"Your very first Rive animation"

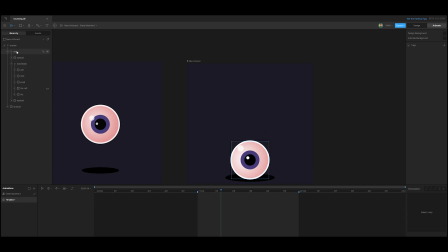736s
The first key we're going to put in is the animation of the eyeball going up and down, which is we've already set that up there. So we go to this eye group. That's the one we're going to be animating for the eyeball.
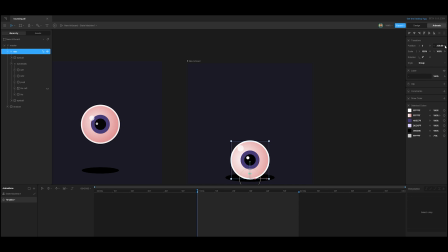751s
Then you go up here and you put in a Y keyframe. Then we go to the 30, which is the half second, and we just slide it down so it goes up.
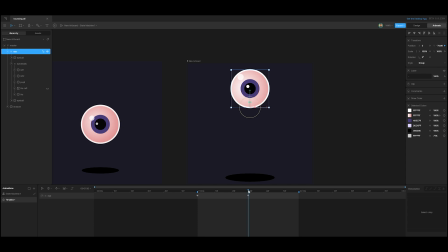765s
We can slide it up there. And then we go to the end of the key of the work area. Select this one, Control C, Control V. And that's it.
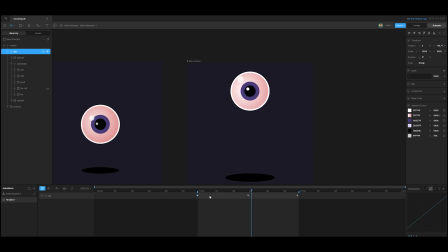779s
You've got a beautiful animation. Hope you enjoyed the tutorial. No, I'm just joking. We still have a long way to go. Okay, so if you look at this animation, it looks very boring. It's just going up and down. And the reason why it looks boring is because it's got no interpolation.
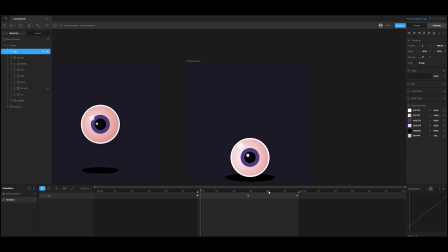797s
What does interpolation mean, you might ask? Well, the interpolation is the way the keyframes get interpolated by the computer. At the moment, it's a linear interpolation, which means everything is moving at the same speed or velocity. You can see it here. It's got a very mechanical movement.
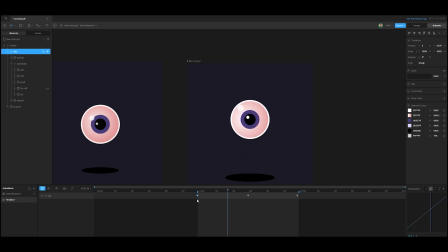816s
This is the type of movement that a mechanical arm would have, or a robot or something like that. So to make it a bit more interesting, we're going to select all the keyframes here and then press the cubic interpolation.
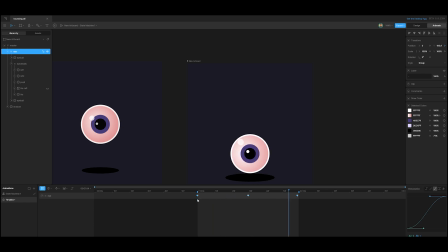831s
Okay, let's see what this looks like. You can see this already looks a bit better. It's got a bit more dynamic movement. So what's happening here is it starts slow, picks up speed, and then goes slow again.
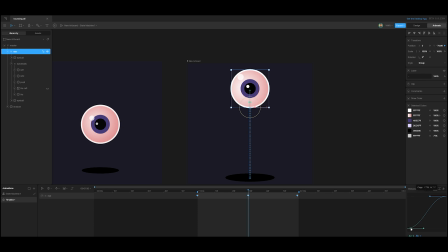846s
And you can see it here by the way the keyframes, by the keyframes. So basically what we want to do here is if you look at a bouncing ball, which this is essentially the same thing,
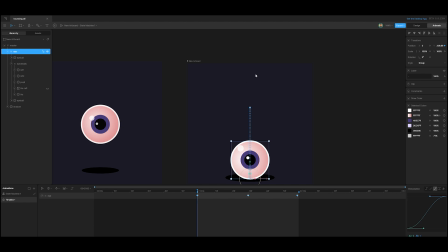863s
it goes up fast and then it hangs in the air a bit, and then gravity pulls it down again, and then it goes up fast again. So we want to mimic that motion. So the first thing you need to do is you need to understand how these interpolation curves work.
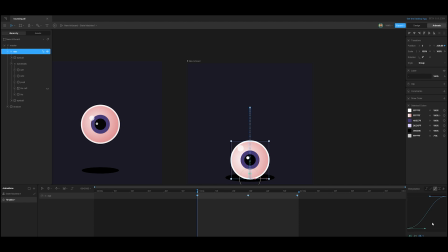885s
So I just pressed something there. So basically how this works is if the curve is flat and it goes in a horizontal manner, it means it's slow. If it goes here, the more steeper it gets here,
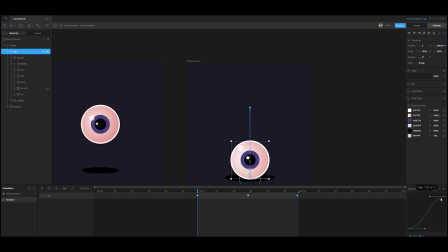902s
the faster the acceleration, and then when it slows out like that again, it goes slower. So the flatter the curve is horizontally, the slower the movement, the faster or the steeper the movement is in the vertical, the faster the movement.
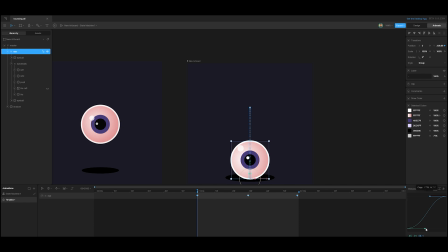923s
I can show you with an example. Let's have a look here. We're going to go here, and then we're going to go into I, and then we're going to see this. This will give us a good idea of what's going on.
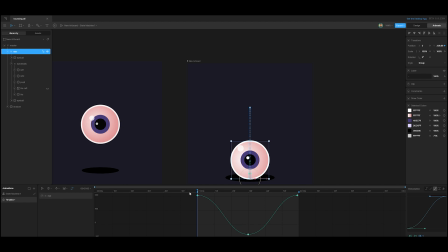938s
So let me just show you again how to get to this graph editor here. So the first thing you do is you go in here, the eye, you select the position, and then you click there.
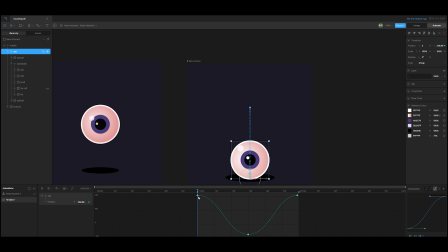953s
So what we essentially want to do is we want this ball to move fast. So this is the beginning, and then slow down. So it hangs in the air and goes down fast again.
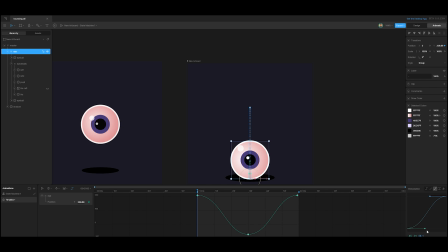966s
So the way we can do that is we click here, and then we bring this handle up here. We can actually bring it far up, just like that. Then you can see what's happening here. This is exactly what we want. So it picks up speed quickly, and then slow, and then it hangs in the air.